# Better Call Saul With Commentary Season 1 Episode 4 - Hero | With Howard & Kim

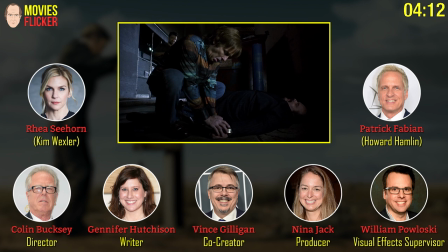4:12 I don't see that. What kind is it? I don't know. It's just a watch. Hey, gotta get out of here, man.
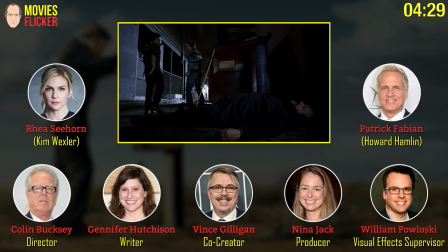4:25 The folks who wrote this is a Deep Purple song, and the guys who wrote it and the publishing company were very nice to us, and were very. It was definitely worth the money, and obviously we use it again in episode 10. Mm.
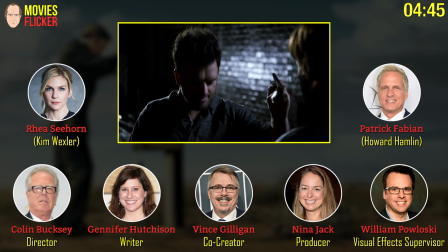4:41 And 100 signed T-shirts from Vince. Hey, if that's what it takes. This was a scene that was not originally a part of our show.
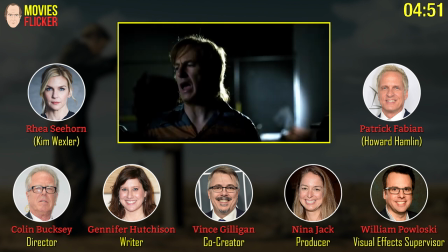4:50 Oh, that's right. Because this was added later. The entire teaser you're watching was added later because the running time on this episode came in short,
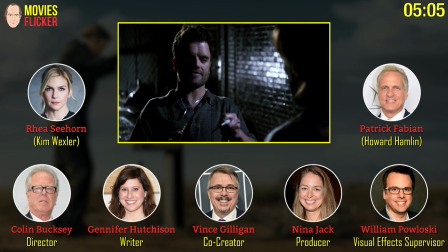5:01 and I'm so glad it did, because this teaser, which was a bit of an afterthought in the writer's room on all of our parts,
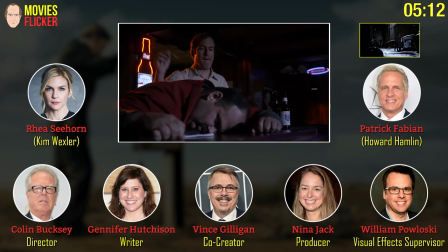5:10 actually helped set up episode 10, helped set up the very end of the whole season.
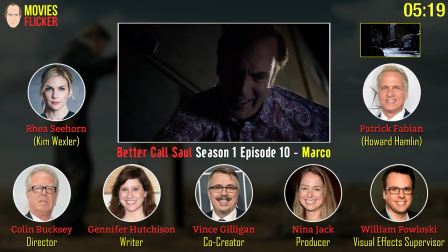5:15 So it couldn't have worked out better that the episode wound up short, because the original plan was the scene you're going to see in a minute coming up here out in the woods with the tent.
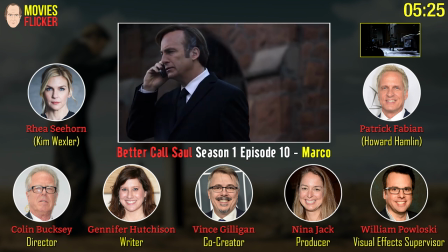5:23 That was going to be the teaser. Yeah,
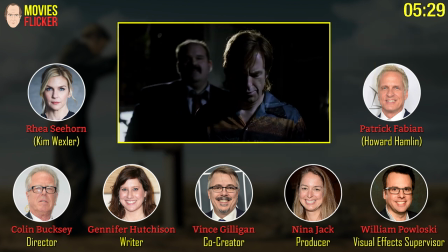5:26 it afforded us a nice opportunity to not only see more into Jimmy's past, but like Vince said, to set up episode 10.
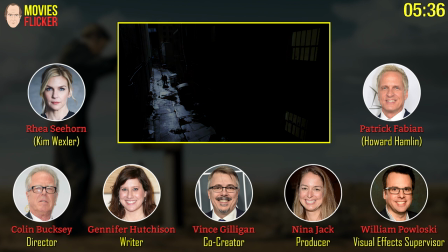5:33 And you know, we were a little nervous about having to fill that space, but then ultimately it ended up being great.
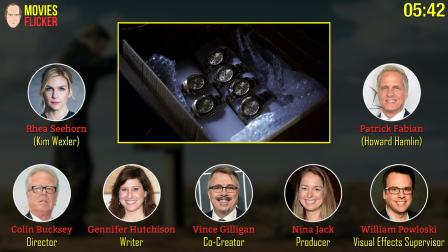5:39 Yeah, absolutely. I love that reveal, Colin, with Marco. A great reveal. And I love that last shot.
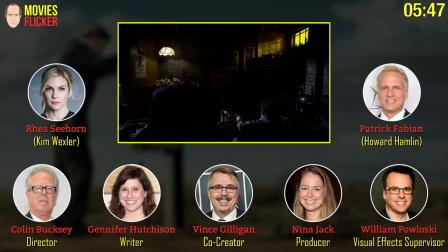5:45 I love all your shots, Colin. That last shot, that wide with them tiny little silhouetted figures. You have a beautiful eye, my friend. I like that too. I love the Rush poster in the back. and if you look, if you can see really closely, Pittsburgh. Oh, really?
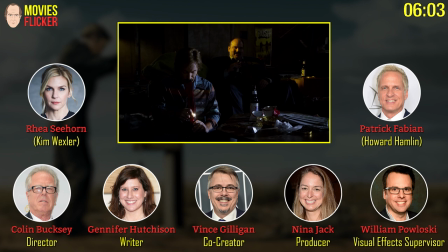6:01 It's a Pittsburgh show. Oh, man. Patrick Meyer from Pittsburgh, so I got to give the Berg a little shout out. And there's, nice. And there's a Peter Frampton poster up, and there's, I forget what other ones there are. There's good taste in music, these guys. And they're very much living the dream. Yeah. Living the dream. The wood panel basements, right?
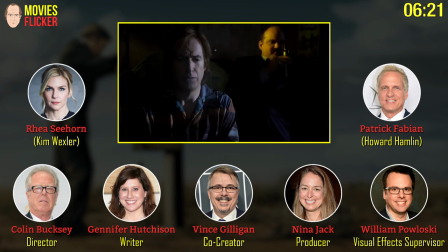6:20 This is a wonderful set. This is a set on stage, and it's just a great, great job by, it's another one of our,
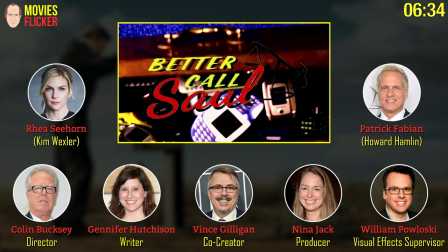6:31 this is the cell phone one, yeah. But great, great set. I love that set. Beautifully built and designed.
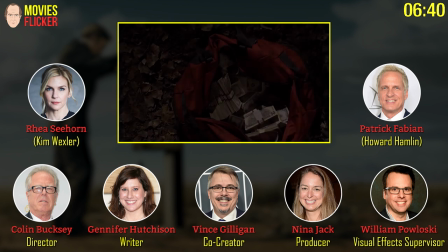6:38 This one was a combination of Breaking Bad shot and a new shot, I believe. Oh, was it? I think it was all shot. Well, it was based on a Breaking Bad shot, but it was all shot anew. Inspired by. Yeah. Never tell anyone. So what, you guys, am I correct, Colin, in thinking you're down by the Rio Grande?
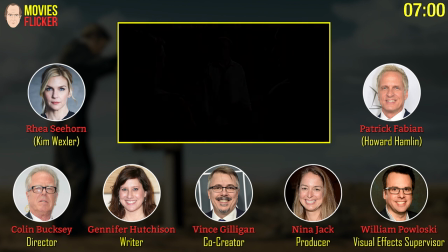6:57 You're down by the river? That is correct. What no is, trailer, though. And by the way, is it Rio Grande or Rio Grande? I hear it both ways. Nina? Wow. Should be Grande.
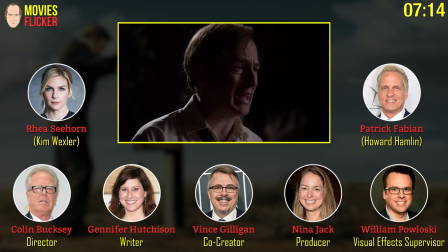7:10 I always say Rio. What do I always say? Because that's the size iced tea I like is Grande, right? Yeah. Dazzling behind-the-scenes commentary.
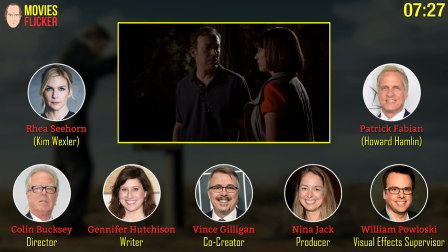7:24 I like the down by the river, though. Here's another question. The band down by the river. As I said, it's a trailer, Bob Odenkirk wrote that skit, yeah. Oh, that's right. Bob Odenkirk wrote the living in a van down by the river. Motivational speaker. These two. The Kettlemans. A team Kettleman. These guys are so goddamn good.
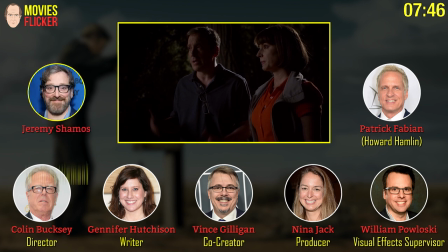7:44 Jeremy, in order here, Jeremy Sheamus and Julianne Emery from left to right there.
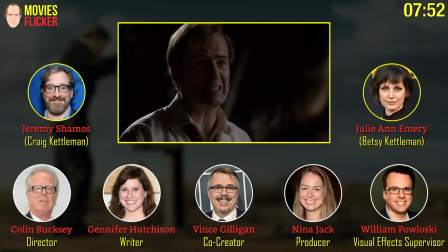7:49 They are, but not in order of, they are so equally wonderful, each of them. They are, and they had never met each other before the pilot episode.
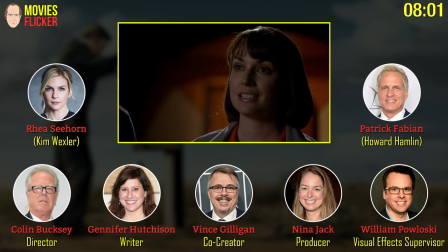7:58 And they showed up having spent time together to make sure that they seem like an old married couple. They gave 150%. I mean, how was it working with them, Colin? Dave, like you say, they seemed like a couple.
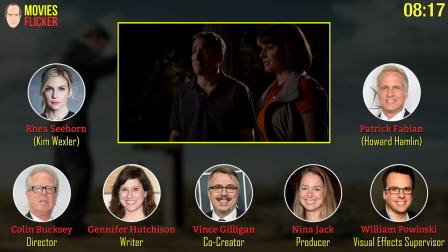8:14 So that, that makes things easier as a director.